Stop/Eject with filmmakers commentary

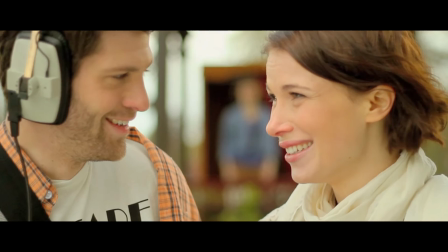[8:19]
Georgie actually got told off for riding that bike in the River Gardens by the person who monitors it.
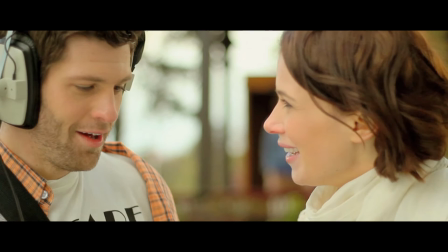[8:25]
Oh yeah, there was this guy, this warden, River Gardens warden, you know, we had permission to film here.
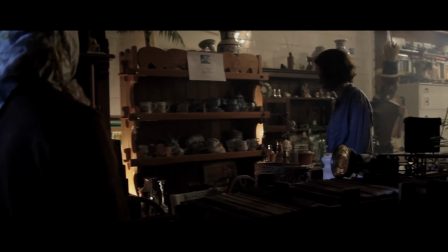[8:30]
He was kind of weird because he would come up to us and tell us off for doing things,
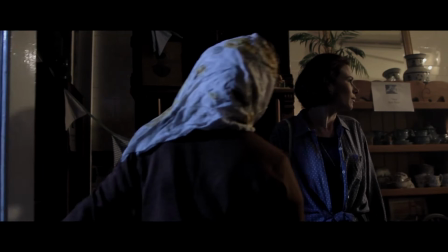[8:34]
you know, you can't do that you can't possibly do that and you know it would sound like it was out of the question to do whatever we wanted to do.
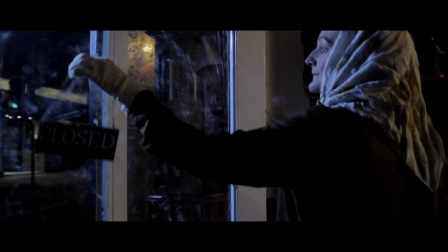[8:41]
It was also my sound kit that Oliver was using for the record. Oh yeah and then a bit later on he'd come back and say no it's fine.
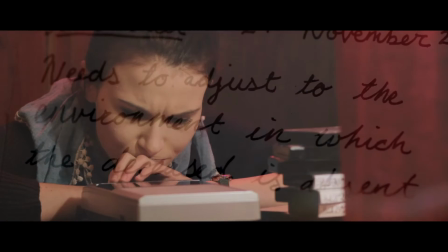[8:50]
I had to sell that sound kit to get to Cannes. Yeah. Oh montage?
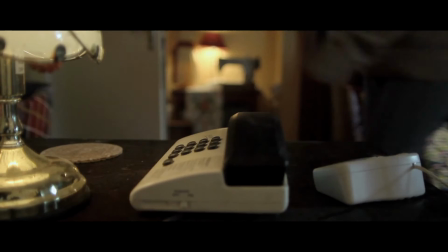[8:55]
Yeah I won't sing the song from Team America because that's what someone did on the montage.
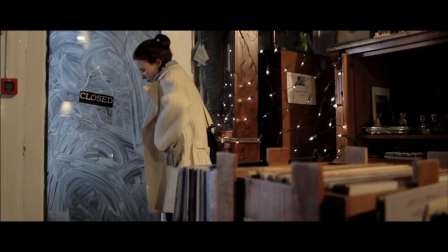[9:02]
That shot was done by Chris Newman the second unit director of photography and that was filmed outside of fresh basil right the cafe in the cafe who gave us the bike for the
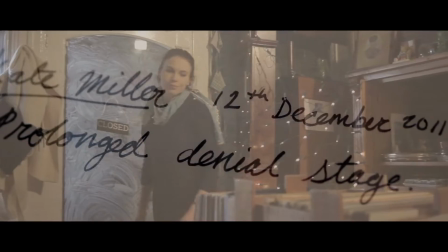[9:10]
production yeah yeah just very nice of them and some of these shots if you watch the rough extended version of
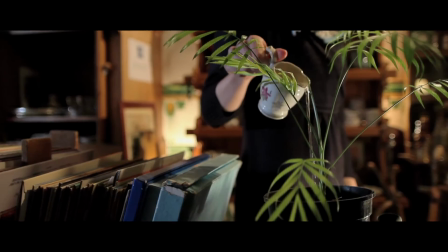[9:19]
the deleted scenes on the dvd you'll see longer versions of a lot of this stuff see more
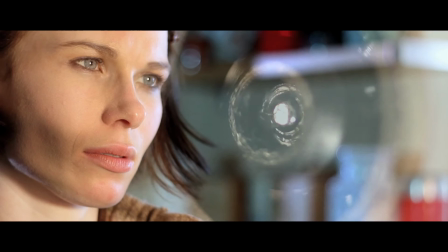[9:25]
of the set that's another shot done by chris newman yeah with superimposed falling
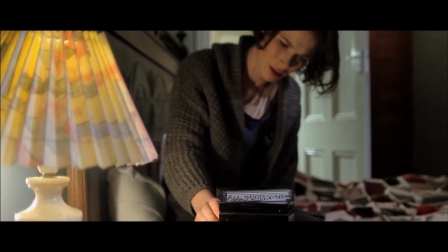[9:29]
the snow lying was real the snow falling was actually
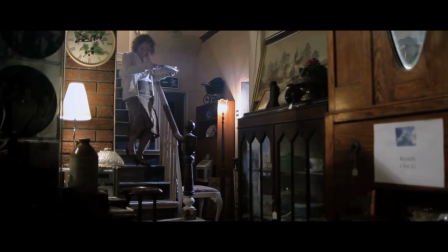[9:34]
artificial snow which Colin the gaffer and I sprinkled in front of a
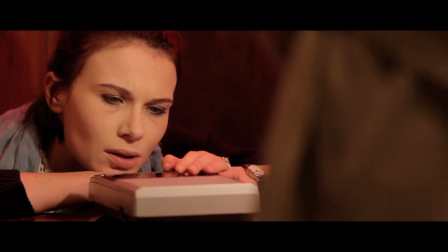[9:40]
black drape in my living room and we superimposed it on that's one of my favorite shots that large shot
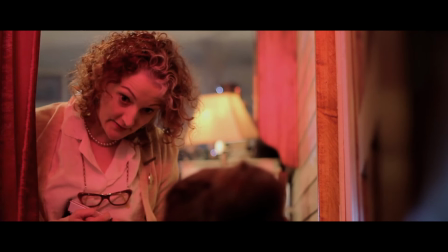[9:47]
there really yeah I'm really pleased with the lighting in it all the sort of practical lights dotted about interestingly the
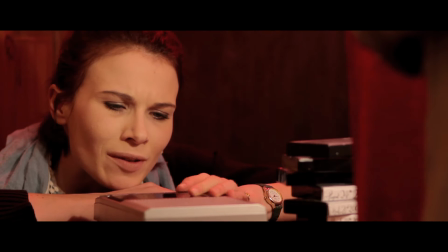[9:55]
there's some fairy lights right out of by sort of Therese's elbow in the background in
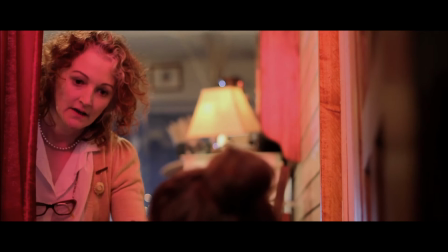[10:00]
this scene and they were flashing fairy lights and
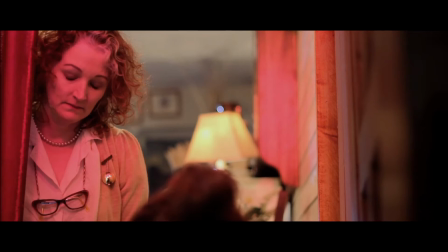[10:04]
I only realized when I got to post-production that there isn't a tape playing in the recorder at the moment because Kate's in the middle of rewinding one therefore
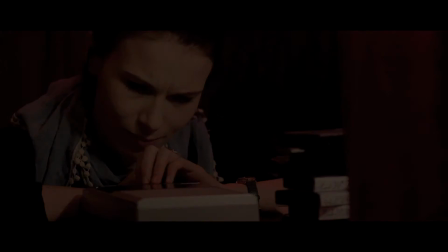[10:13]
time should be frozen outside of the alcove so the lights should not be flashing. That's the first time I've noticed that.
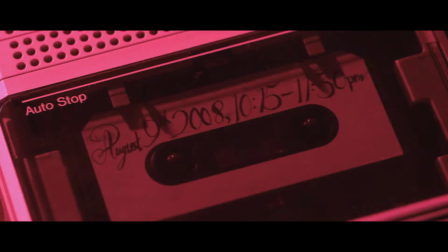[10:19]
So a guy called Matt Collett who I actually went to school with and who now lives in Peru bizarrely
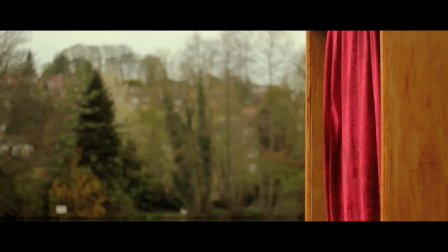[10:25]
but who I'm in Facebook contact with actually you
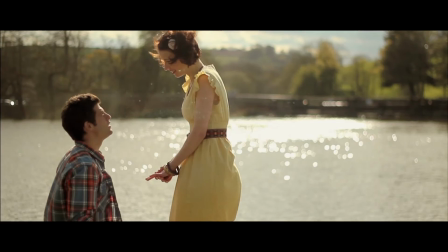[10:30]
know digitally made those lights not flash using you know
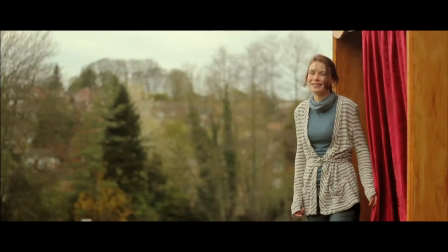[10:34]
rotoscoping and stuff the proposal scene the many film proposal scene this was like a last
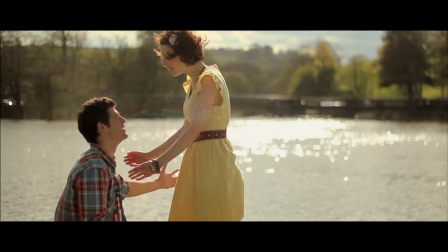[10:39]
minute location change because ours flooded and yes yeah we were meant to film this on a weir and uh well the
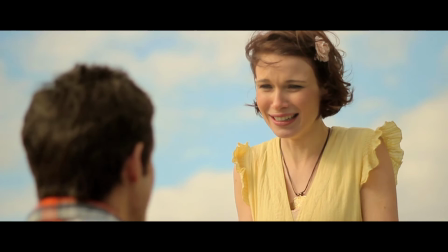[10:47]
story of that's in record and play but you know i just this is a lesson really because you know i really stuck to my guns about we have it'll look great if
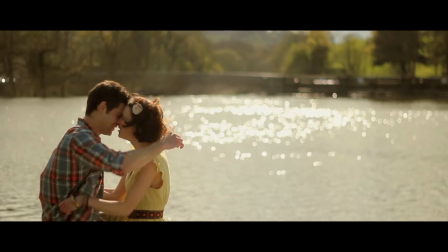[10:54]
it's on a weir we have to do it on a weir but but there wasn't any way to do it on a way. We had to film something, didn't we?
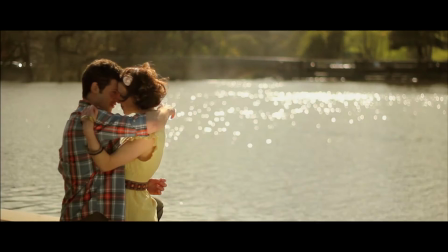[10:59]
So we were right next to the scene where they actually meet, right next to the location for that, and this is literally a few yards from there.
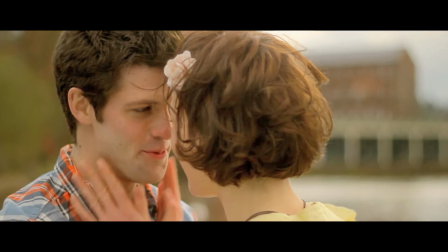[11:05]
Yeah, I mean, we really lucked out with the light here because when we did the two-shot,
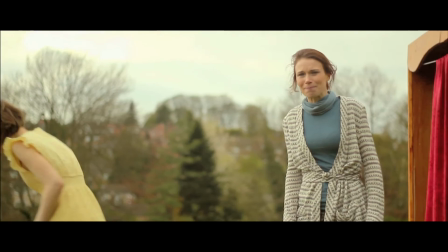[11:11]
we had the direct harsh sunlight, which looks great as an edging backlight to them and sparkles nicely off the water.
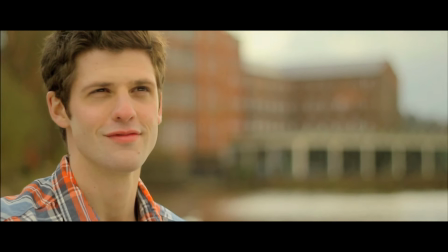[11:19]
But when we came to do the close-ups, the sun had gone behind a cloud because if that direct sunlight would have been too harsh,
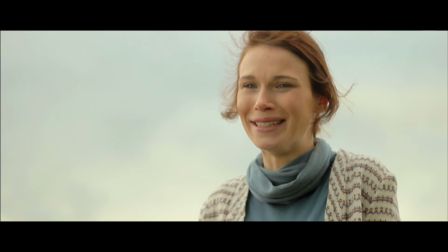[11:26]
on their faces in close-up but it you know the clouds softened it perfectly
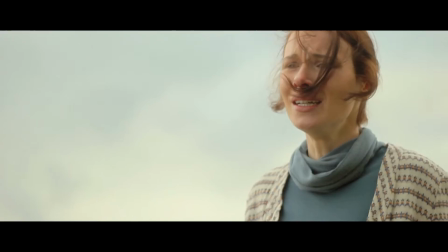[11:30]
which was very very handy indeed but I just wish we'd shot a wide shot at this location as well you know the plan was to intercut it with a
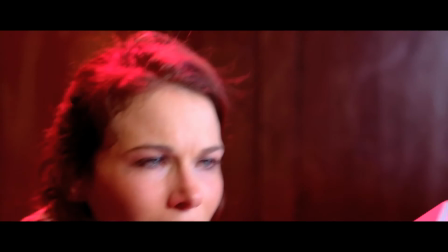[11:37]
wide shot on a weir at some other point but it would have been nice to see you know it would have been nice to
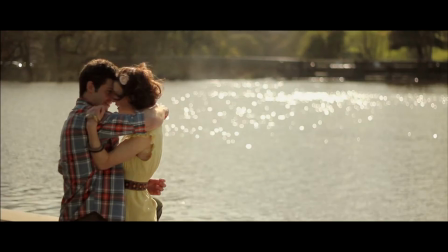[11:44]
have a few more effect shots showing you know the two Kates if you guys watch this scene again you see actually quite a lot of Katie the costume designer and
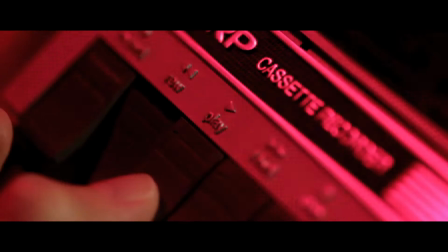[11:53]
Neil's wife standing in for Kate when she's in the background going to get the camera.